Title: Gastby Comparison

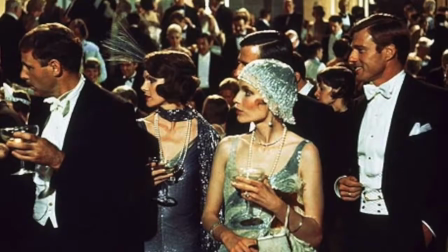0s
The following video examines the 2013 and 1974 versions of The Great Gatsby, specifically focusing on the interactions between Nick and Gatsby in their first car scene.
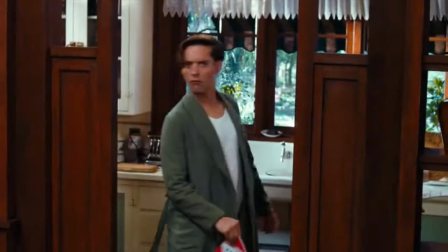12s
In Lerman's film, we see a very flashy version of Gatsby. As he swivels around the corners showing off his car, he forces Nick to join him on a trip to New York.
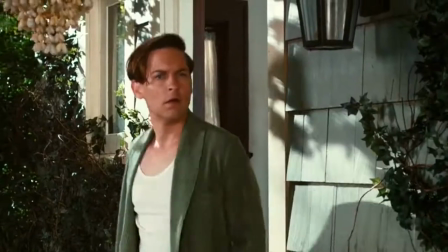20s
The bright yellow car shows off his wealth, as well as his explanation that the car is a custom job.
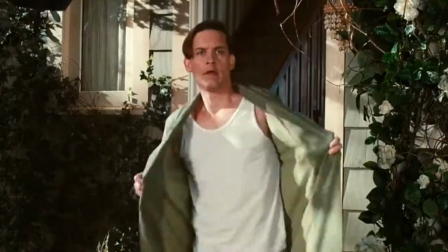26s
Jay gives off the impression that he has something to prove not only to Nick, but to the world.
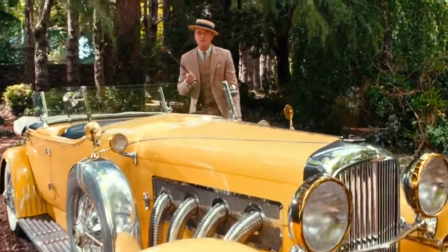31s It's pretty, isn't it, old sport? Haven't you ever seen it before? It's all a custom job.
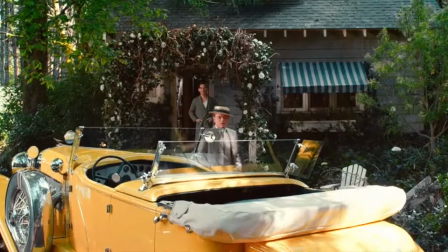37s Supercharged engine. Get dressed. We're going to lunch.
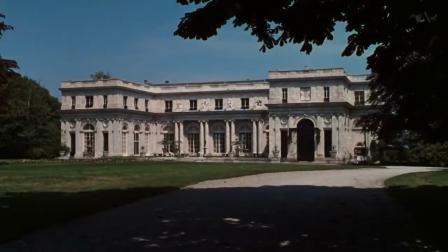44s
The 1974 film begins with two grandiose doors opening up to the sight of Gatsby's car.
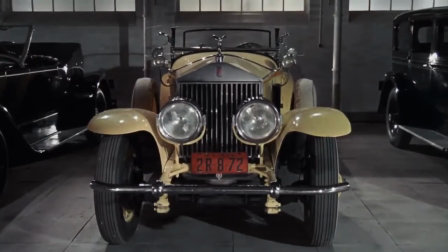50s
Almost like a museum piece, the car speaks for itself.
What do you think, old sport?
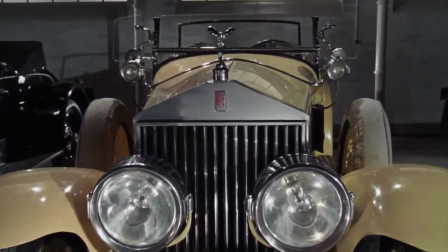55s It's beautiful, isn't it? Yes.
We see a more contemplative and humble side of Gatsby.
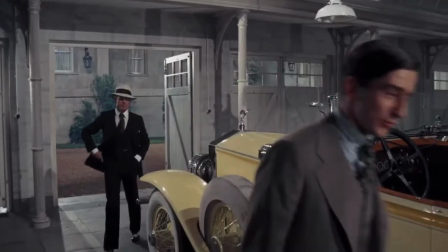60s Like to drive it? No, I don't think I'd want the responsibility.
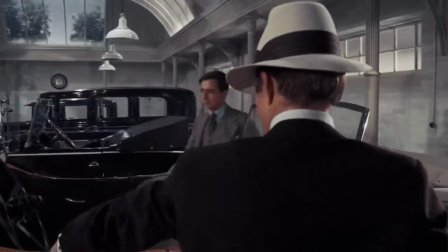67s Get in.
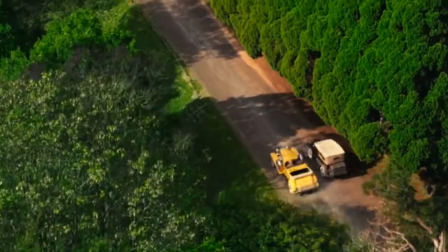70s
Gatsby's reckless driving showcases his pomposity through the dictation of the scene.
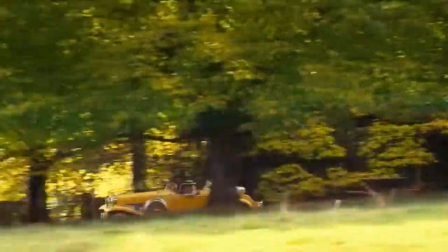76s
Throughout his Q&A, he answers all his questions in an exuberant speed to stop Nick from interjecting.
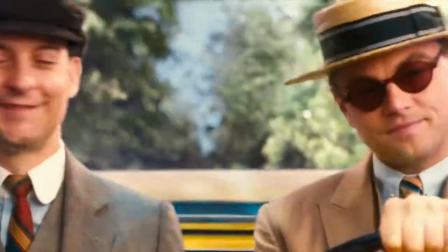82s Oh, well, yeah. Look here, old sport.
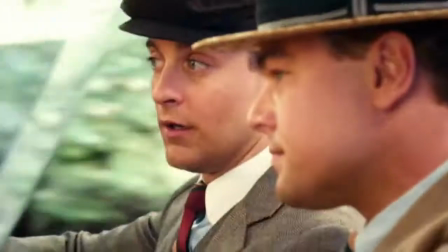88s What is your opinion of me anyhow? My opinion? Yes, your opinion.
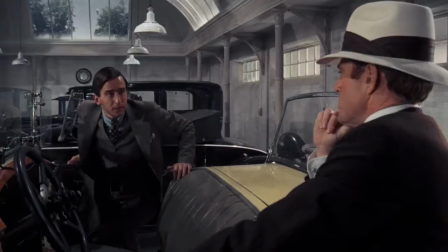93s
Look here, In this scene, we see a lot more genuine and composed version of Gatsby as he explains his past to Nick.
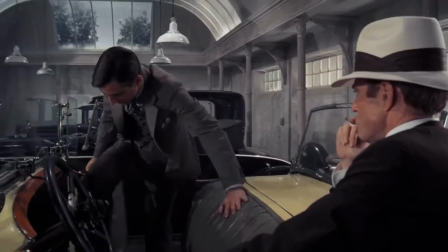99s
Gatsby is commanding in both films, but Robert Redford plays a more toned-down and believable liar.
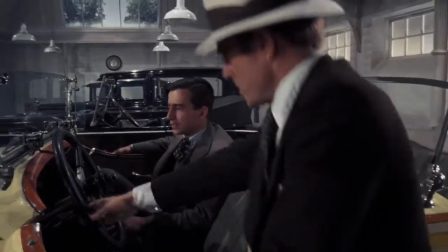104s Something about my life. Really? I don't want you to get the wrong impression from the stories you hear.
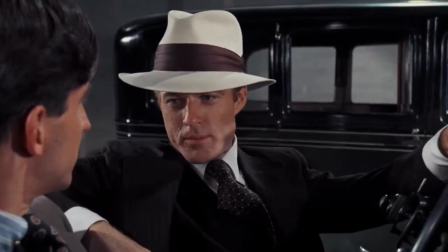110s Why me? I'm the son of wealthy people from the Midwest. All dead now.
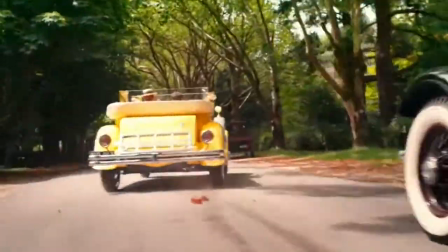116s
In this scene, we see Gatsby trying to force Nick into accepting his past.
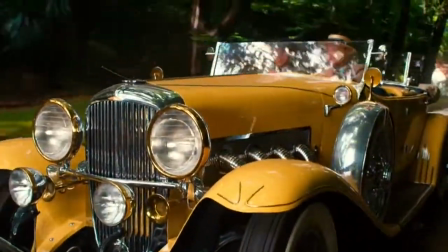122s
DiCaprio holds direct eye contact with Nick while spitting out bits of his history.
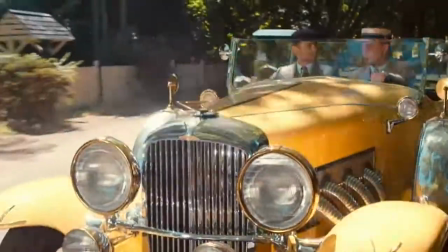127s
Notice his direct hand gestures and careless driving. They emphasize his desire to uphold the man he built himself up to be.
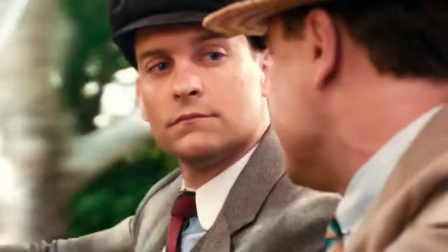136s I was brought up in America, but educated at Oxford because all my ancestors have been educated there for many years.
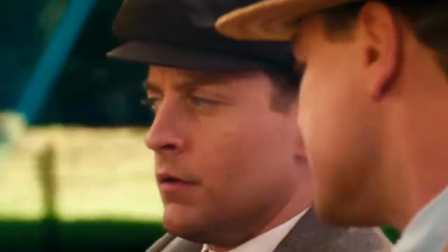141s You see, it's a family tradition. The way he spoke. No wonder people thought he was lying.
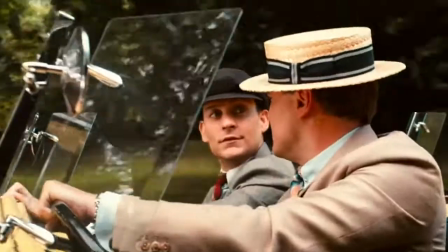146s
After my family died, Baz Luhrmann's use of excessive cuts and high-speed transitions in the scene
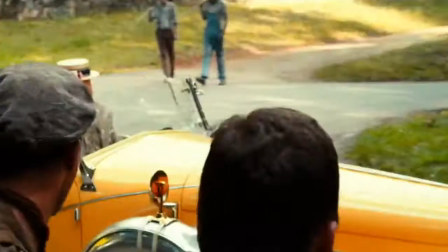152s
elevate the tempo and take away from Gatsby's legitimacy in the comments he makes.
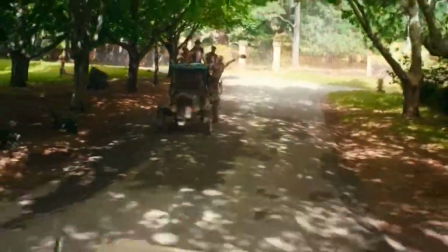158s Rome, Vienna, Zurich, Helsinki, Moscow, Istanbul, collecting jewels, chiefly rubies, hunting big game, painting.
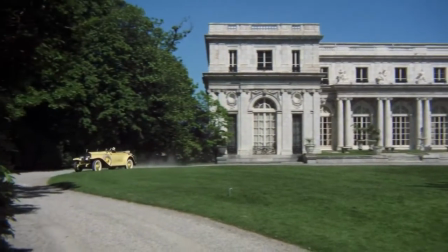166s
This scene is calmer compared to the 2013 film. It emphasizes the strong, lonely side of Gatsby.
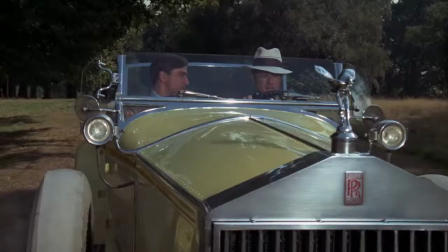174s Well, my family died, and I came into a great deal of money.
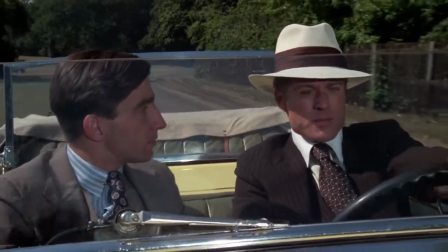181s After that, I traveled and lived in many capitals in Europe, trying to forget something sad that happened long ago.
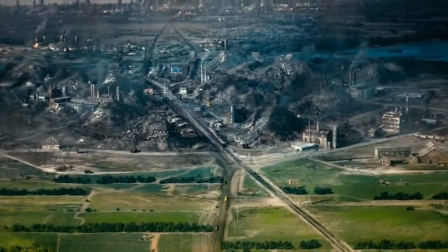186s Little things for myself only. Trying to forget something very sad. Just when I thought it couldn't be any more fantastical.
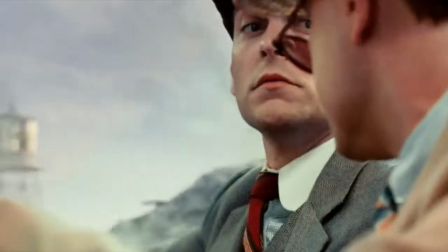193s Then came the war, old sport. He became a war hero, single-handedly defeating the German army.
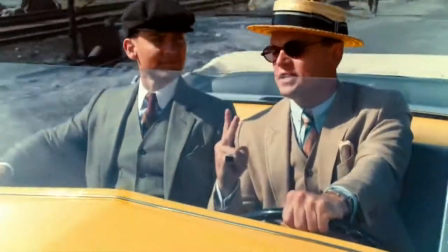200s In the Argonne Forest, I took 2 machine gun detachments, so far outnumbered 5 to 1.
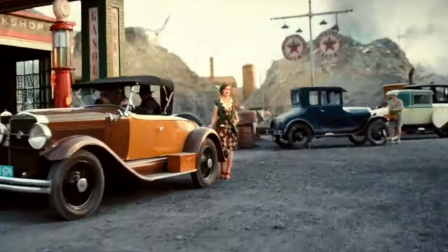205s There's a half-a-mile gap on either side. The infantry couldn't advance, so we stayed there 2 days and we saw piles of dead.
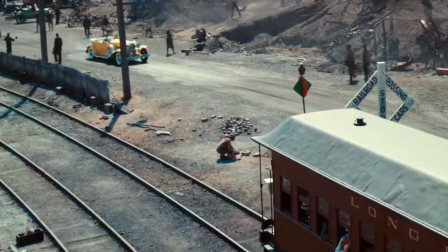211s 130 men with only 16 Lewis guns. Every Allied gun.
In both films, the medal is used as physical proof of his past.
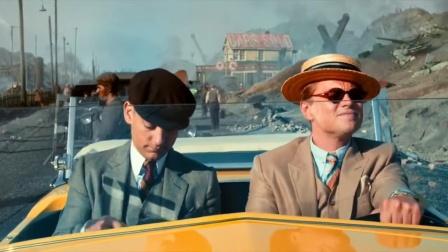219s
Yet in Luhrmann's film, Gatsby is more pushy and assertive.
Major J. Gatsby for valor extraordinary.
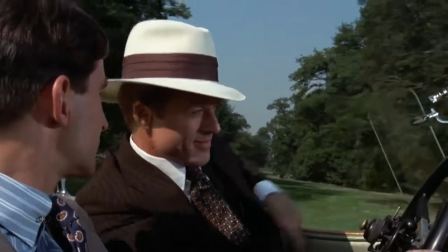226s Why are you telling me this? valor extraordinary. That's right.
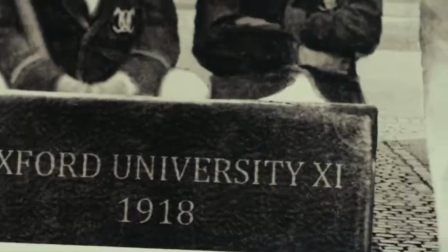231s And this is something I always carry with me, a souvenir of Oxford Day.
As the pair travels through the Valley of Ashes, the camera pans out to show Dr. Eckelberg's eyes,
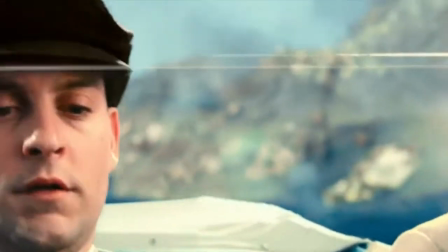239s
foreshadowing that all of Gatsby's lies and corruption, past and future, are being watched.
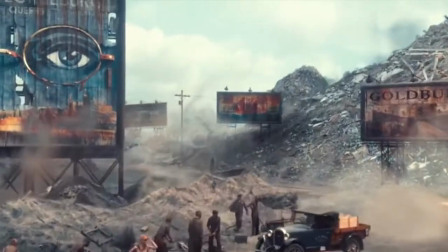244s
This scene is absent in Clayton's film, helping Gatsby seem more innocent and pure.